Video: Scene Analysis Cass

Hello, and this is my vlog for my favourite scene. So the scene I've chosen is from The Walking Dead, and it's the scene where Joe gets killed by Rick.
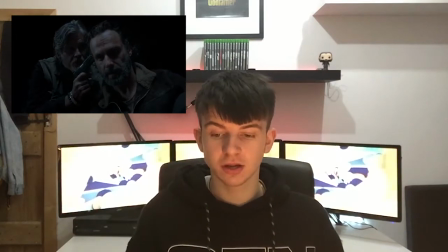So as you can see, it's dark and gloomy to fit the horror genre it's in,
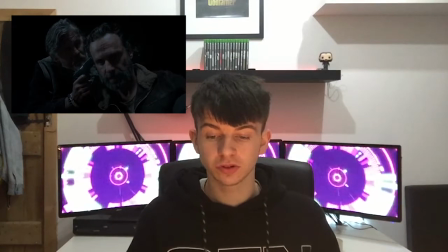and in the first scene there's a close-up of Joe and Rick to show the
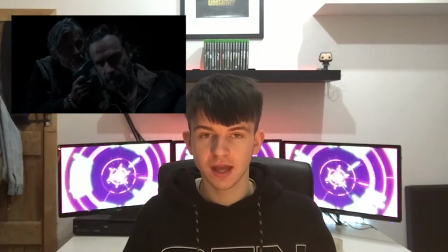intensity and emotion on their faces as Joe has a gun pointed at Rick's head.
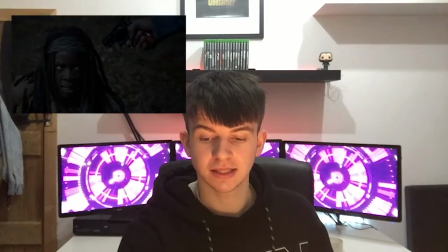In the next scene you can see a lady who has a gun pointed at her head.
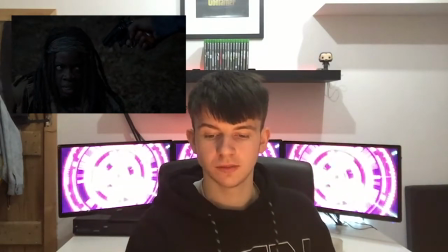The camera angle is looking down, showing that she is in the mercy of the person holding the gun. The gun is one of the main features in this clip to show the danger that she's in.
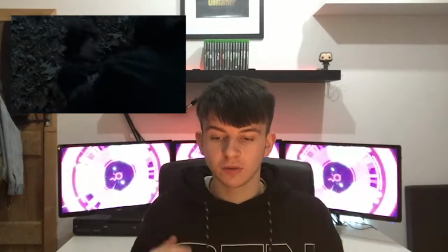Then it cuts to a clip where Rick can see his son being handled by this stranger.
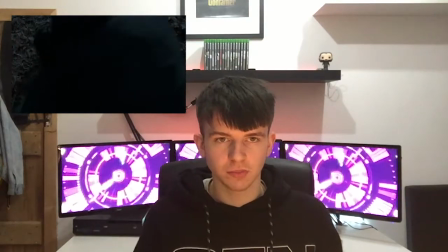The music starts to build up here as Rick starts to get more uneasy and stressed about the situation.
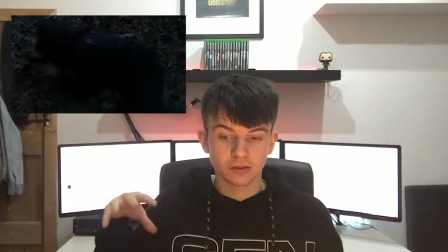Then it switches to the camera angle, be it looking down on the kid, showing that he does not have the power and he is weak.
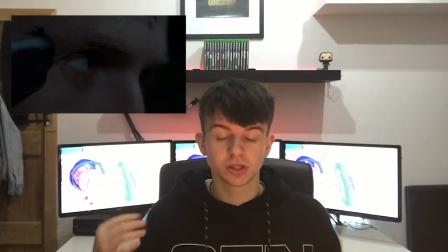And as the scene goes on, it goes up to an extreme close-up of Rick's eye moving,
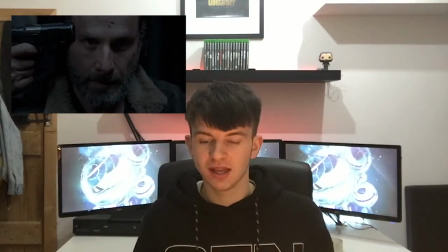to show how uneasy he is, to show the emotion and to show brain working out what to do next.
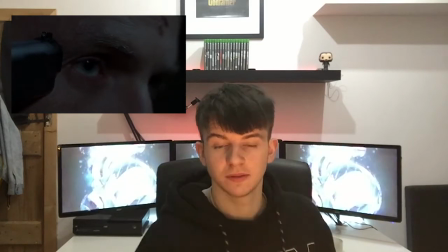Zooms out to Rick, just a close-up of Rick's face. The music starts to get distorted as the gun fires and the camera starts to shake. Zooms in to the camera.
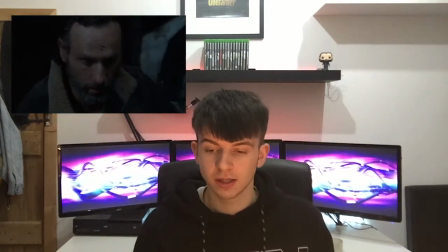This is showing us how Rick is feeling in this moment, giving the viewers a perspective of what the character is feeling. Then, as the fight scene starts to break out, it goes into a long shot as Rick and Joe start to punch each other. The camera shakes slightly to show the impact of the punches.
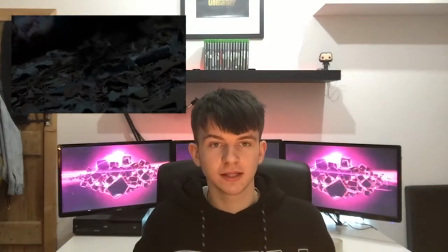Then it cuts to a knife as the kid is trying to grab it to get free. This is showing the hope of escape, but ultimately he fails in this. Throughout all this, the bad guys have had a camera looking up at them to show that they have the power in the scene.
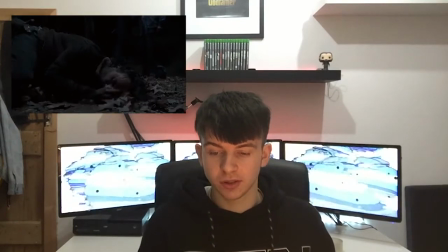And as the scene goes on, that will slowly change. At this point, Rick is still distorted and is struggling to move. Michonne tries to break out, ends up getting hit. This is shown that she's weak because the camera angle is still looking up.
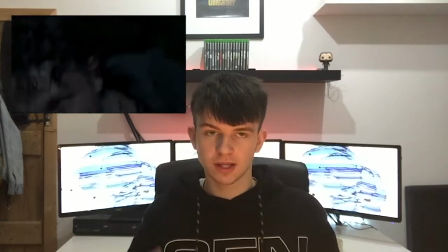At this point, the camera is going around all the actors, doing a close-up of the face to show the emotion and the adrenaline, what is happening in the scene.
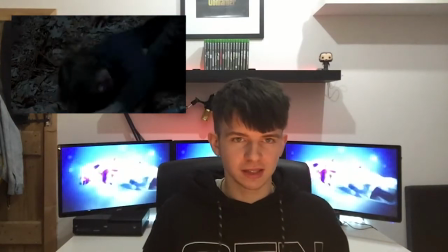Now it is cut back to the kid. Now it cuts back to the kid and how scared he is of these strangers. The camera starts to shake and move around, following the faces of Joe and Rick.
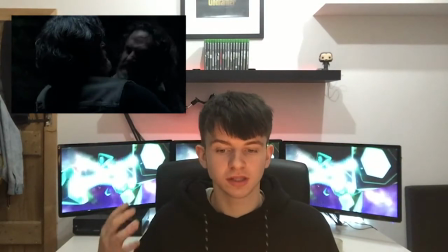At the point Rick bites Joe's neck, the music starts to get distorted and starts to get more intense.
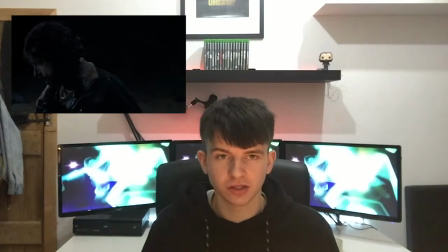At this point there has been a close-up of all the characters' reaction of what Rick's just done, and now as the scene comes to an end,
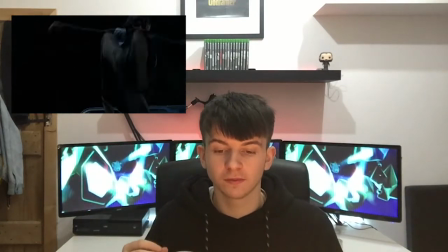the good characters, the main characters, have gone from being looked down on with the camera angle to being looked up on, showing that they've got the power now as they've killed a couple of the bad guys. At the end of the scene, it's a close-up of Joe's dead body as Rick picks up the knife.
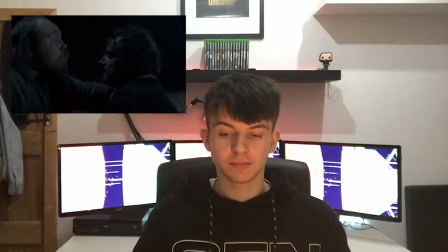At this point, the camera shows Rick stab the guy, but has the kid in the background to show the reaction of what's happening and how shocked he is to see what his father is doing.
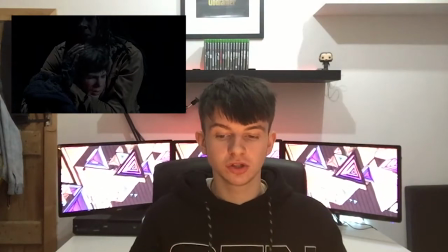Right at the end of the scene, it starts to zoom in on the kid's face,
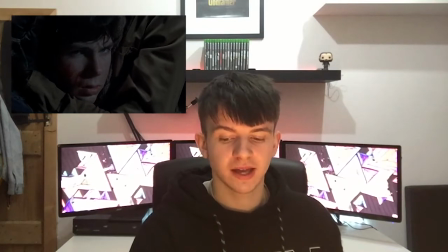but still having the sound effect of the knife just to build tension in the scene. In the end, so this is the end of the analysis of my clip, and bye.